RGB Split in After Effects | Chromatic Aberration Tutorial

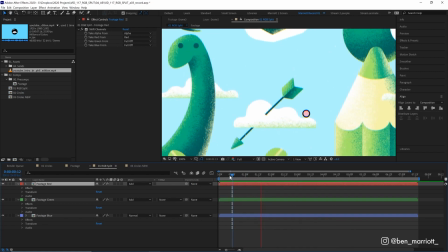Now, if we go into our main layer, we can see that the RGB split is affecting this as well.
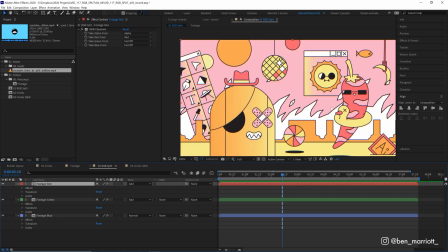Now, in a full color animation like this is going to be pretty subtle on these colored layers, so you might want to nudge these a little bit further to exaggerate the effect in this case. But that's completely up to you. Another way you can distort these is by using optics compensation.
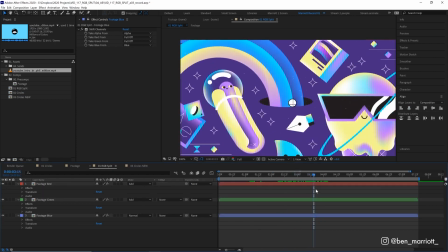So let's align these back to the middle, and let's scrub over to an area like this. And then on the red channel, I'm going to add the effect optics compensation. I'm going to select reverse lens distortion, and I'm going to increase the field of view.
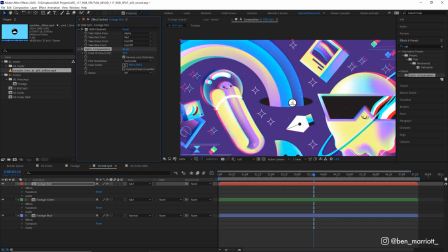And you can see what this is doing is sort of warping it out from the middle. So the outside of our comp is distorted a lot more than the inside. Inside there's barely any splitting, but as we get further out, we can see the channel splits even further. So we can add something subtle, like maybe 15 for this red channel.
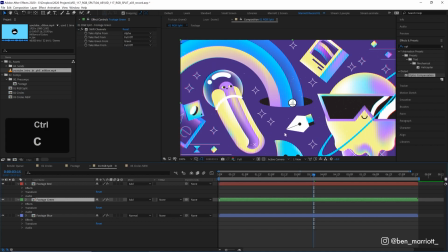Let's copy that effect. We can paste that onto our green layer. And then we can increase the field of view a little bit more.
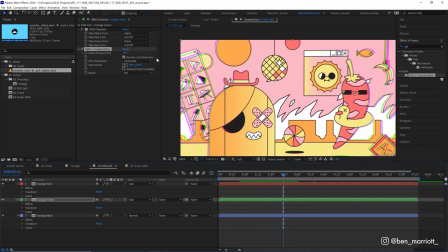So now we have it only splitting at the very edge. That might be a bit too much. Maybe we could maybe turn that down a little bit.
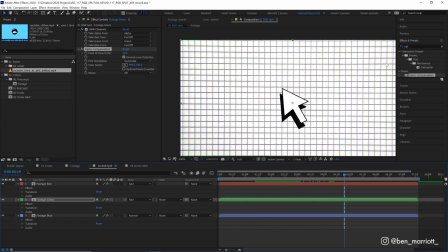And you'll notice this technique used a lot in films and video games as well, to kind of replicate what you might get from a camera lens under certain circumstances.
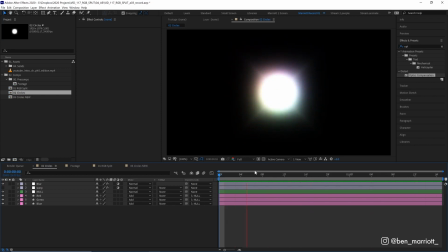Now that we know those principles, let's create a really cool animation like this. And if you're enjoying this video, please give it a like and consider subscribing. That really helps me grow the channel and keeps me able to produce videos like this every single week.
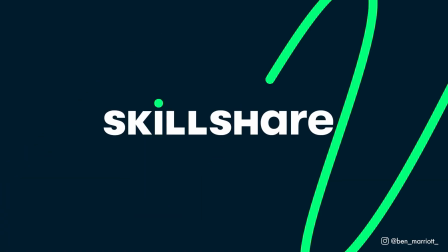But first, a bit about this video's sponsor, Skillshare.
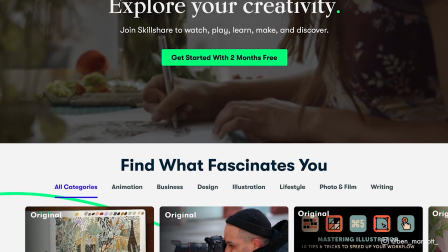Skillshare is an online learning community with thousands and thousands of inspiring classes for creative and curious people,
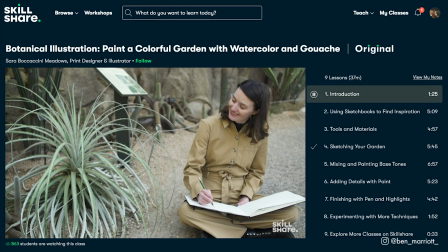where you can explore new skills or deepen existing passions.
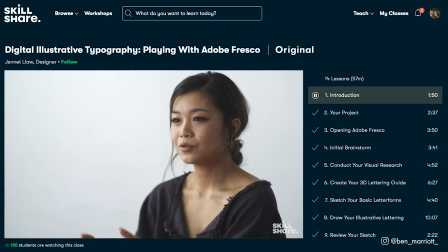Skillshare now has live classes where you can experience real-time inspiration from your favorite teachers while watching and working along with other members.
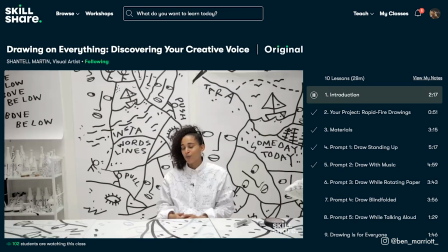No matter what 2021 brings, you can spend it creating something meaningful with Skillshare's online classes.
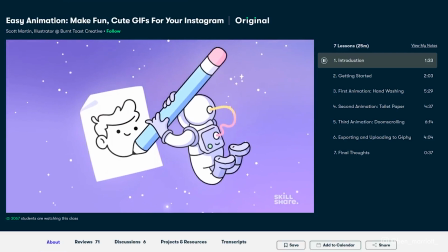Just some of the amazing classes that I'm inspired by are Easy Animation, Make Fun, Cute GIFs for Your Instagram by Scott Martin,
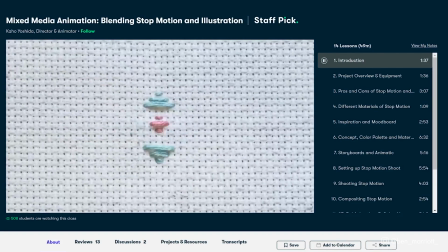aka Burnt Toast, and Mixed Media Animation, blending stop motion and illustration by Kaho Yoshida.
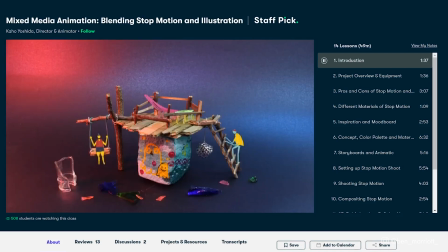The best investment you can make, even better than stonks, is in yourself, in your education, improving your skills that you'll have forever.
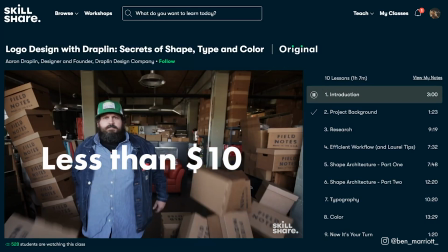And Skillshare is less than $10 a month with an annual subscription. The first 1,000 people to use the link in the description will get a free trial of Skillshare Premium membership, so you can explore your creativity.
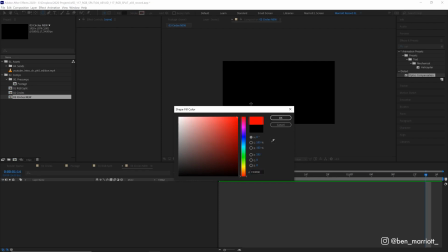I'm going to start a new comp, select the ellipse tool, change its fill to red, and make sure it is 100% red, which is 255 on the red channel.
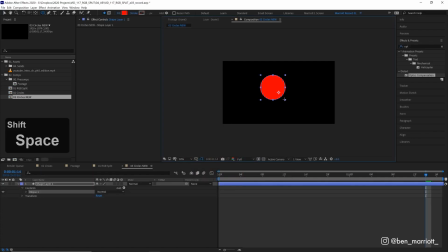Click OK. I'm just going to draw a circle in the middle. Let's make sure it is aligned to the exact center.
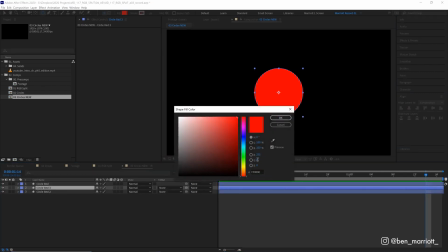And again, let's duplicate that twice. Make one circle 100% green, just making sure we have 255 in green and 0 on red.
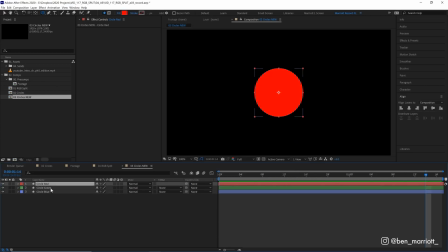And then the last one blue. And again, set the blending mode to add.
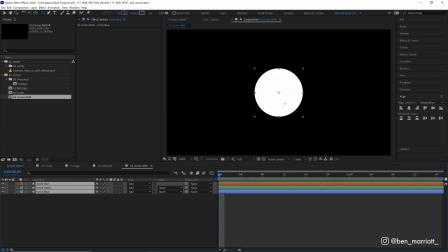And together, those three colors will make white. We're going to animate their position. So let's open that up by pressing P on our keyboard, keyframe it at the very start. And at the end of this comp, which is 40 frames long, I'm going to keyframe their position again. And then in the middle, I'm going to select each one and drag it out from the center a little while.
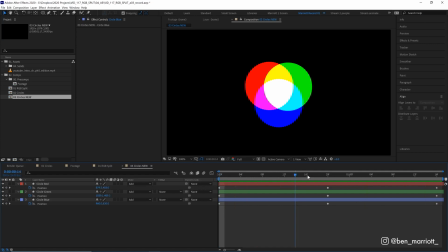There, so now they're animated coming out from the center and bouncing back in. And we can see very clearly how these colors interact. Where all three of them overlap, we get pure white. But where two of them overlap, we get a new color. Where red and green, we get yellow. Green and blue, we get cyan. And red and blue, we get magenta. So we have cyan, magenta, and yellow, the CMY in CMYK.
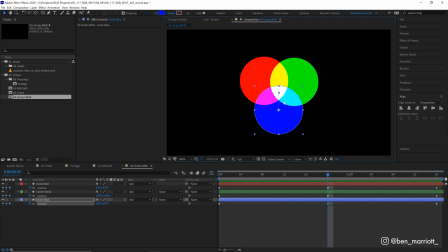And this is pretty much how the visual light spectrum works, but we're just here to make a cool animation. So let's not dwell too much on that. And to make this animation a bit more interesting, let's add a rotation. So I'm going to do that by adding a new null object. Select all of these circles, parent them to that null, which is in the very center of this comp.
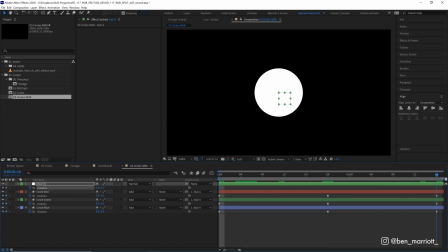And I'm going to keyframe its rotation at 0. And then at the end of the comp, one full rotation, which is 360 degrees. So now when we play it, they rotate as they spin out and back in. So let's select all of those keyframes and press F9 to easy ease them.
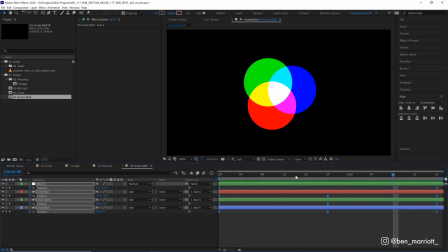So we get a nice smoother animation. And now we're going to add a cool blur effect. And we're going to do that on a new adjustment layer.
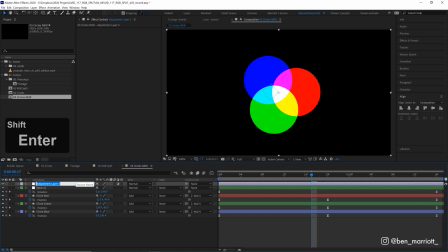So I'm going to create a new one with Control Alt Y. And I'm going to call that blur. And now we're going to add the effect CC Radial Fast Blur. And that instantly gives it a really cool glow.
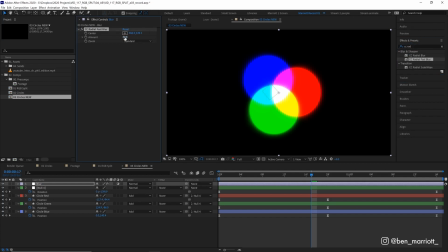And we're going to add a few glows. So this first one, I'm going to make a bit more subtle. So it has an amount of 30. So it's really tight to our shapes. Then duplicate it again with Command or Control D. Increase this one to 50. And then duplicate it again and increase this one way up to 85.
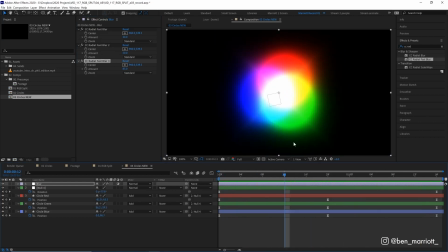And let's see how that looks. There, that is looking really cool, and we get this really nice interaction where the layers meet and are blurred together. And because the blending mode is set to add and all these colors are additive, we won't get any muddy grays or browns as they blend together. Now, adding these multiple radial fast blurs isn't entirely necessary.
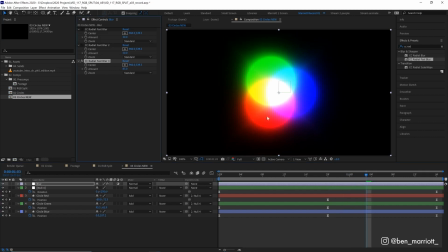This just helps to give it a softer look. If we remove these first two that we added, we can still see that as a cool effect, and you can see the shape of these circles a little more clearly, so use that if you prefer. But I think I like a softer glow, and this looks pretty cool and slick. But let's make it a bit more crazy.
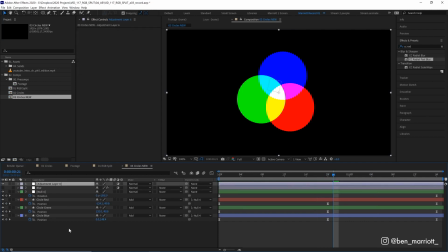So we're going to hide that blur adjustment layer and add a new adjustment layer and call this one warp, because we are going to add some distortion effects. And the first one we're going to add is wave warp. And that just adds a wave to our animation, but we are going to tweak some settings to make it more interesting.
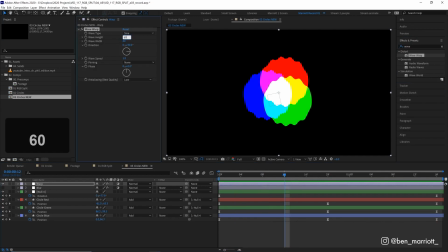We're going to change its height to 60, its width to 100. And let's turn that blur adjustment layer back on as well. And then chuck our warp underneath it.
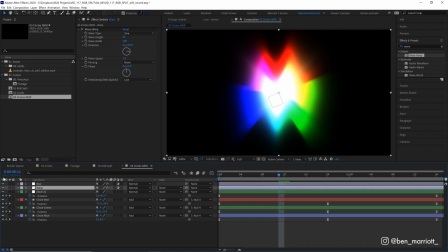And now we can see we get a lot more straight lines and clear-cut edges because of that radial blur is encountering a lot more sharp angles that are in line with the center. And this can look interesting if you like that, but I think we can do a few more things like change the wave type from sine to square.
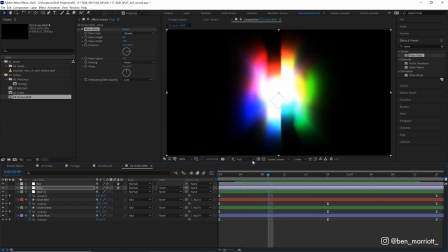And now we get these nice blocky chunks. And I really like this mixture of the soft glows, the round shapes, and then these harsh lines splitting it up.
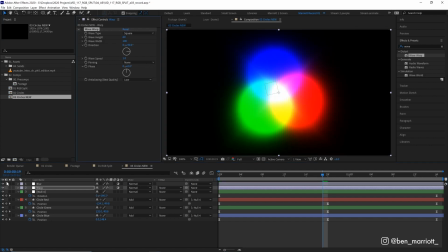But let's try something else. Let's turn off that wave warp, and let's actually turn off that blur as well while we're here, and add the effect turbulent displace.
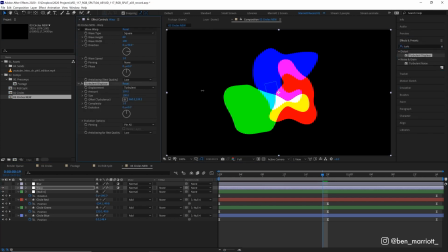We're going to see the amount way up from 50 to 600 and the size down to 25. So this is warping our layer a lot, and we get these little islands of our colors. So we get a little island of red here, and that is going to make a really interesting effect when we add our blur effect, because it is going to blur each of these out away from the center.
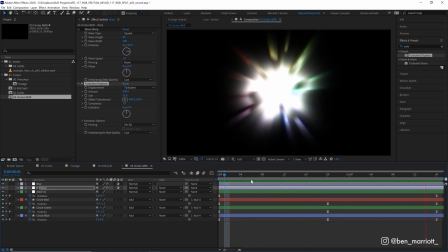And we get this really cool burst of light effect, which kind of looks like a star collapsing that you might see maybe on an epic anime or Dr. Phil. And actually, let's animate this turbulent displace as well. So let's Alt or Option click the evolution stopwatch to open up the expressions window and type in simple expression time asterisk 100,
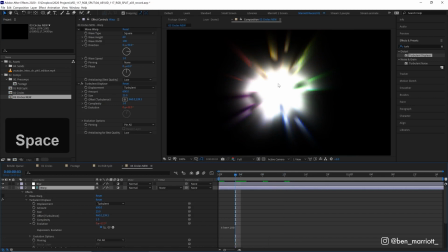which will just keep this turbulent displace animating at a constant speed. So now we get some nice light flashes coming in here. There, that is looking really nice. And we can also add that wave warp back on to add more complexity. So now we get more lines happening in here. And we can even drag the wave warp after the turbulent displace to get a different effect in our layer stack.
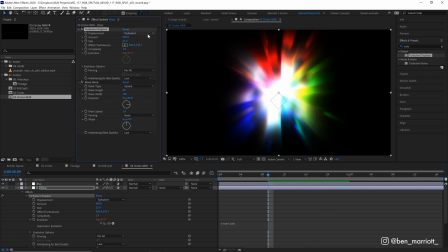We can also change the turbulent displace from turbulent to horizontal displacement.
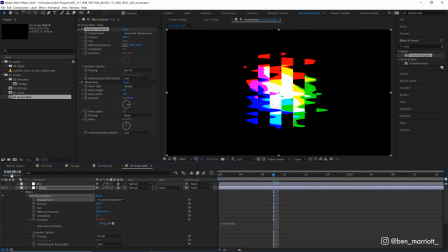So now it's blurring this combination of sort of horizontal rectangular shapes rather than circular, and it looks maybe a bit more digital. And without a blur, it does look like a complete mess. So that blur is really helping us here.
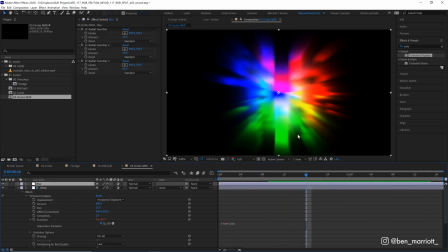And radial blur is really great in these scenarios. And the reason I've separated the warp and blur onto different adjustment layers is so that we can easily play and change the order that they're in. We can turn one off easily, and yeah, change the order. We can put the warp on top of the blur, and we get a completely different result, which looks different in its own way.
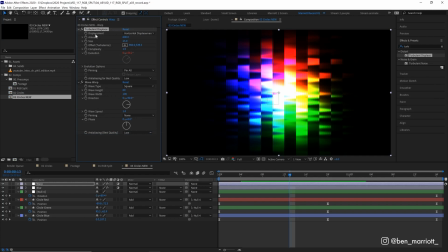And then if we just change the order of our effect stack on this warp adjustment layer,
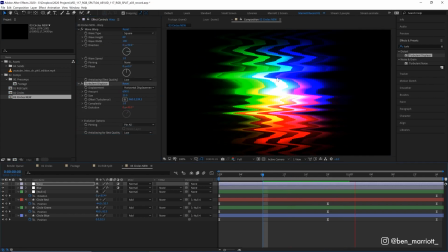putting the turbulent displace on after the wave warp, we get a completely different effect, which maybe looks like some space age TV distortion. So this RGB split effect is a lot of fun to manipulate once you understand how the basic principles work,
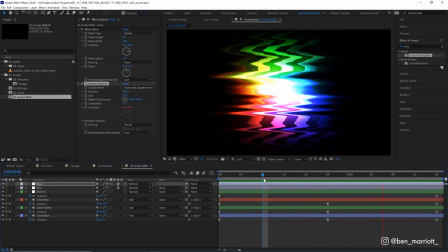and now adding color channels can make some really interesting effects, especially when you blur them. And again, this project file is available for free to download down in the description.
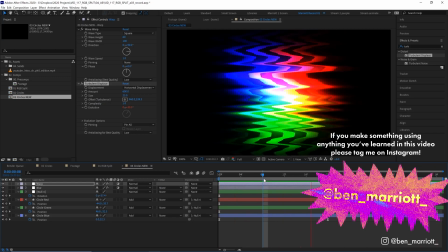Take a look, tinker around with it, and I'd love to see how you apply some of these effects to your own work. If you'd like to learn animation and motion design techniques, I've got a playlist of some of the best tutorials on this channel for you to take a look at. I'll see you in the next one.